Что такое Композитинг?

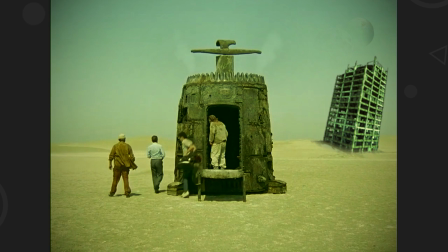4:06 Моментально мы получаем совершенно другую экспозицию, совершенно новый сеттинг.
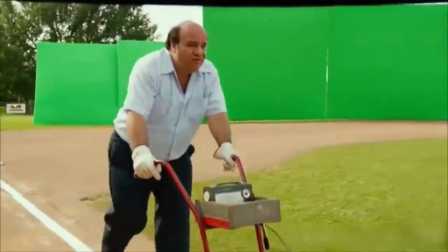4:10 Как вы правильно могли догадаться, работа с пресловутым хромакеем во всех современных блокбастерах — это тоже композитинг.
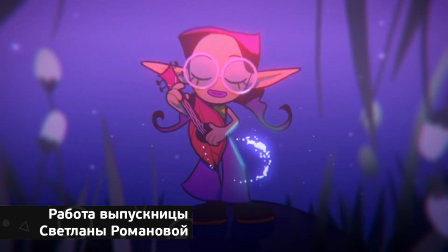4:17 Но как же используется композитинг в анимации?
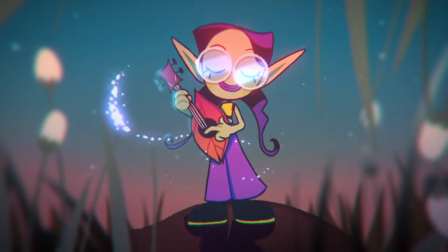4:20 Для анимационного фильма композитинг — это буквально дыхание картинки, придание ей жизни и реалистичности.
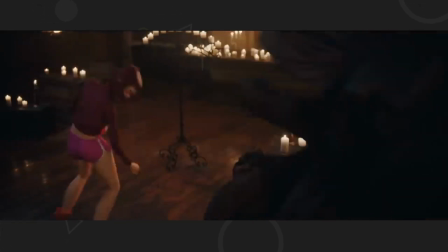4:27 Благодаря композитингу анимация получила возможность совмещать несовместимое, создавая для зрителя абсолютно новый опыт.
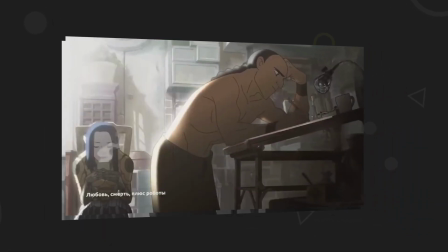4:34 Мы уже рассказывали про так называемую 2.5D-анимацию в одном из прошлых роликов,
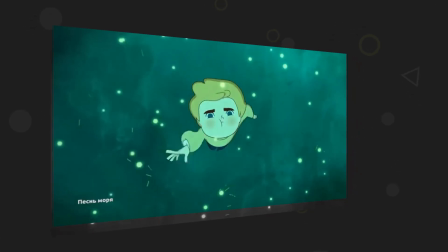4:39 где объясняли всю значимость создания глубины картинки при помощи игры света и тени.
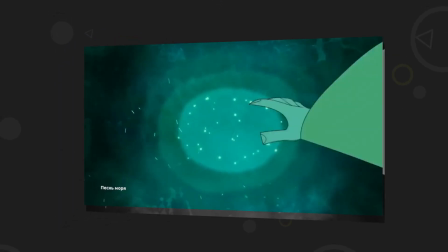4:44 Именно за это совмещение и отвечает композитинг.
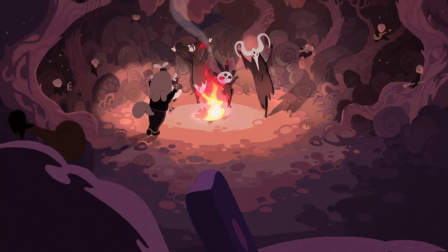4:48 Добавление в двухмерную анимацию эффектов расфокуса, блюра, многоуровневого задника, световых бликов, имеющих изначально трехмерную природу — это задача композитинга.
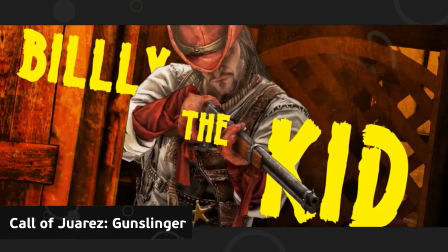4:58 И наоборот, если нам нужно внедрить двумерные визуальные эффекты в 3D-анимацию, но сделать это эстетически привлекательно,
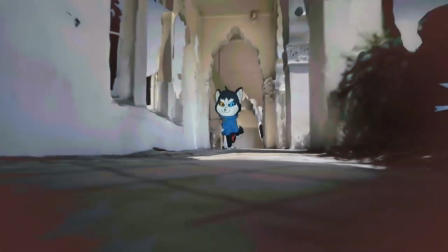5:06 чтобы у зрителя не резало глаз и создавался эффект ожившего комикса, это тоже сфера задач профессионального композера.
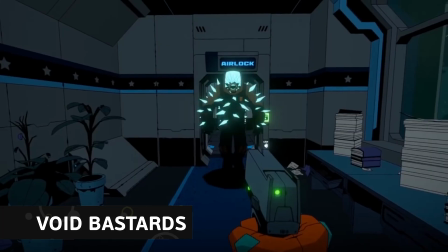5:14 Давайте посмотрим вообще весь мультфильм на совмещение несовместимого. Звучит абсурдно?
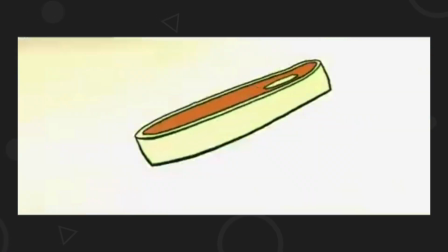5:19 Нет, это звучит как ключевое решение для создания сериала «Удивительный мир Гамбола», где все персонажи пришли в единую сцену из совершенно разных техник.
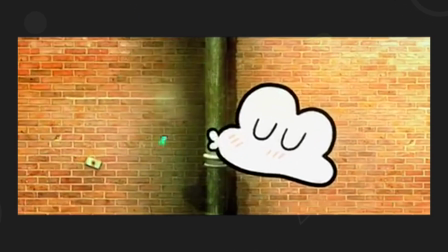5:28 3D, кукольная анимация, стоп-моушен, лимитированная анимация, и тем не менее, благодаря искусству композитинга,
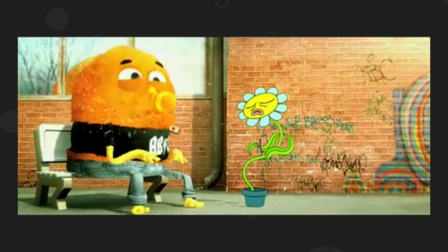5:35 вся плеяда разных существ гармонично и интересно взаимодействует на экране.
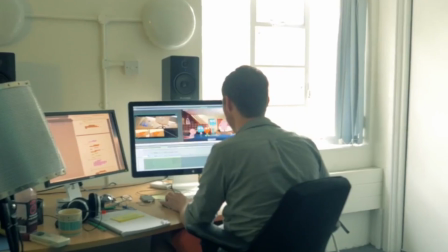5:40 Аниматоры в разных программах, в разных техниках оживили персонажей,
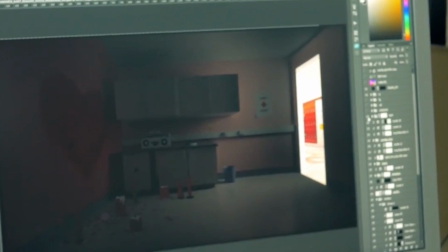5:44 а специалисты по композитингу сделали так, чтобы все это смотрелось вместе, естественно.
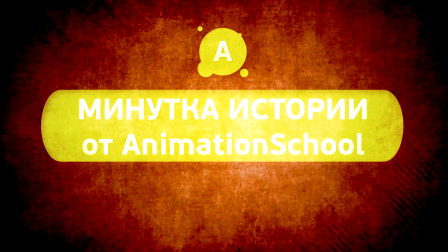5:50 Интересный исторический факт. Благодаря композитингу в индустрии развлечений родился устойчивый фразеологизм «раскачивать лампу» — «bumping the lamp».
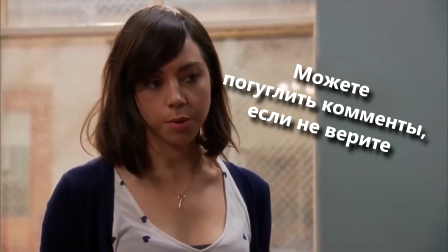6:00 Выражение означает ситуацию, в которой специалисты потратили много времени на решение кратковременной проблемы в создании конечного высококачественного продукта,
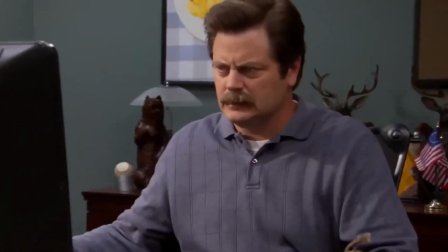6:08 но итоговый пользователь не заметил или не обратил внимания на этот результат.
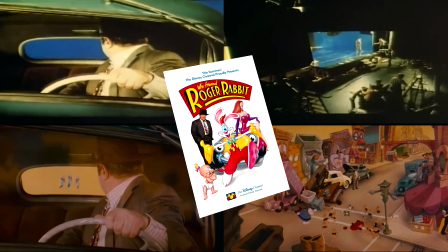6:13 Крылатая фраза родилась благодаря одной из сцен фильма «Кто подставил кролика Роджера?». Задача объединить мультяшек и игровое кино была не из легких. И особенной проблемой стала сцена, в которой Валиант с Роджером заходят в подвал и задевают люстру.
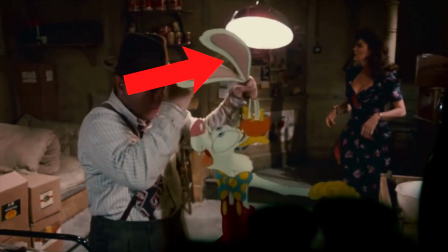6:28 Поток света раскачивающейся лампы постоянно менял тень персонажей. Для кинокамеры в этом никаких проблем нет.
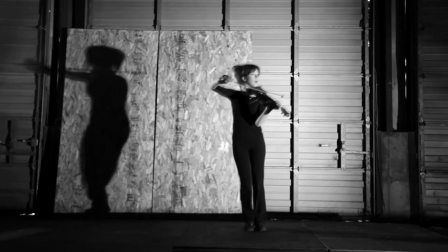6:35 В реальной жизни мы вообще не обращаем внимания на то, как меняется наша тень в зависимости от источника света.
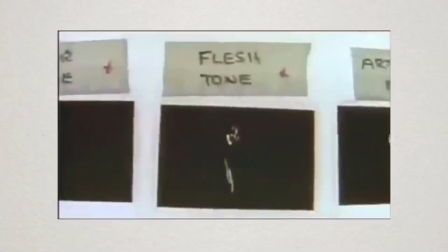6:41 А вот для анимированного Роджера нужно было вручную создавать каждый кадр меняющейся тени.
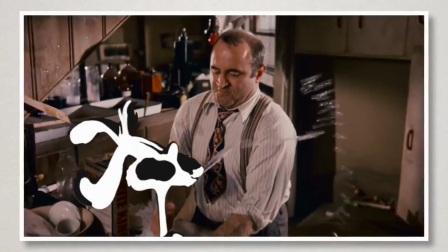6:47 Однако конечный зритель не заметил ничего особенного в этой сцене.
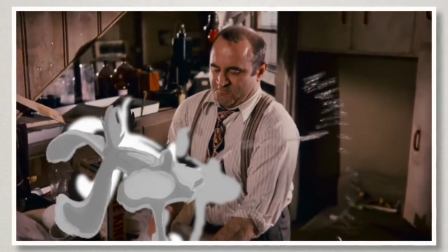6:51 С тех пор любой процесс, на который авторы потратили уйму сил, но зритель не оценил по достоинству страданий, и называется «раскачивать лампу».
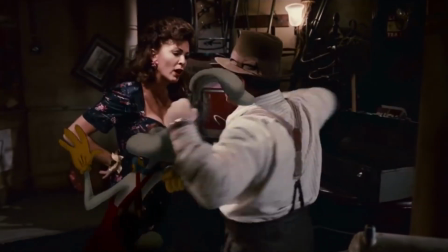6:59 Но тут мы с вами должны понимать важную вещь. Если бы команда аниматоров тогда не потратила тонну времени на одну единственную сцену,
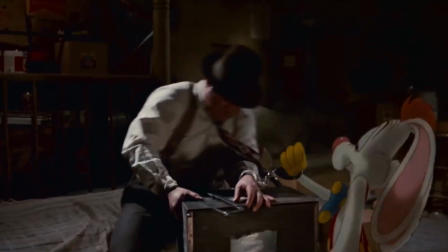7:07 то зритель бы точно обратил внимание на то, что с тенями что-то не так, и назвал бы фильм «халтурой».
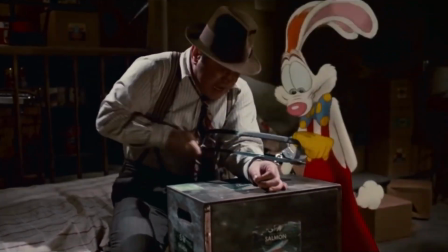7:13 И вот в этом кроется основная задача спеца-композера – сделать так, чтобы кинокартину никто не обвинил в низком качестве.
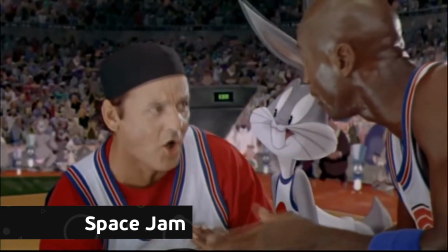7:21 Не бойтесь, что однажды вам придется раскачивать лампу, ведь в наши дни специалист по композитингу потратил бы в 10 раз меньше времени и нервов,
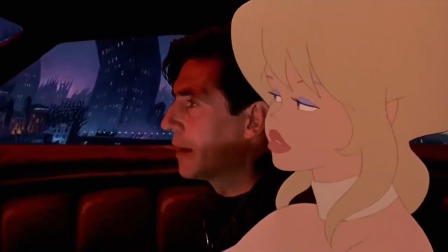7:28 чтобы создать игру света и тени на двухмерном персонаже, ведь с тех пор технологии шагнули далеко вперед.
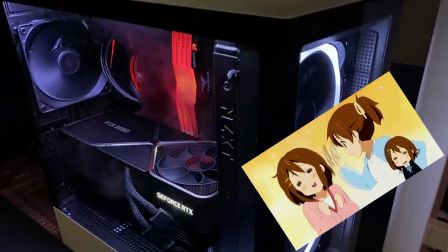7:35 Для освоения композитинга вам не понадобится топовое железо для компьютера и дорогущие видеокарты, для которых придется докупать сложные системы охлаждения.
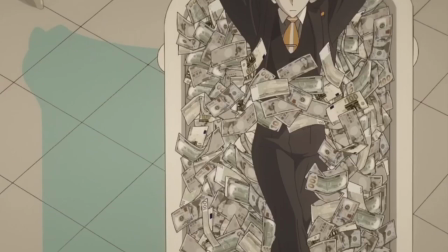7:44 Главное для композитинга — это оперативка вашего компа. Если достать дополнительный RAM не проблема,
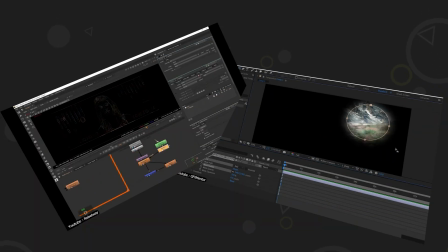7:50 то следующий этап — это внимательно изучить возможности программы Adobe After Effects и при необходимости программу Nuke.
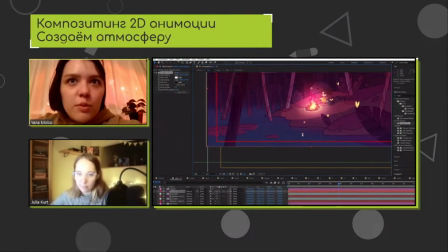7:57 И, конечно, понадобится найти специалиста, который обучит вас искусству совмещать несовместимое. Впрочем, эту проблему мы уже решили за вас, создав курс «Композитинг анимации в Adobe After Effects».
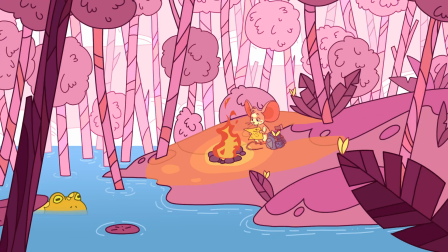8:08 Взгляните на любимый пример нашей школы.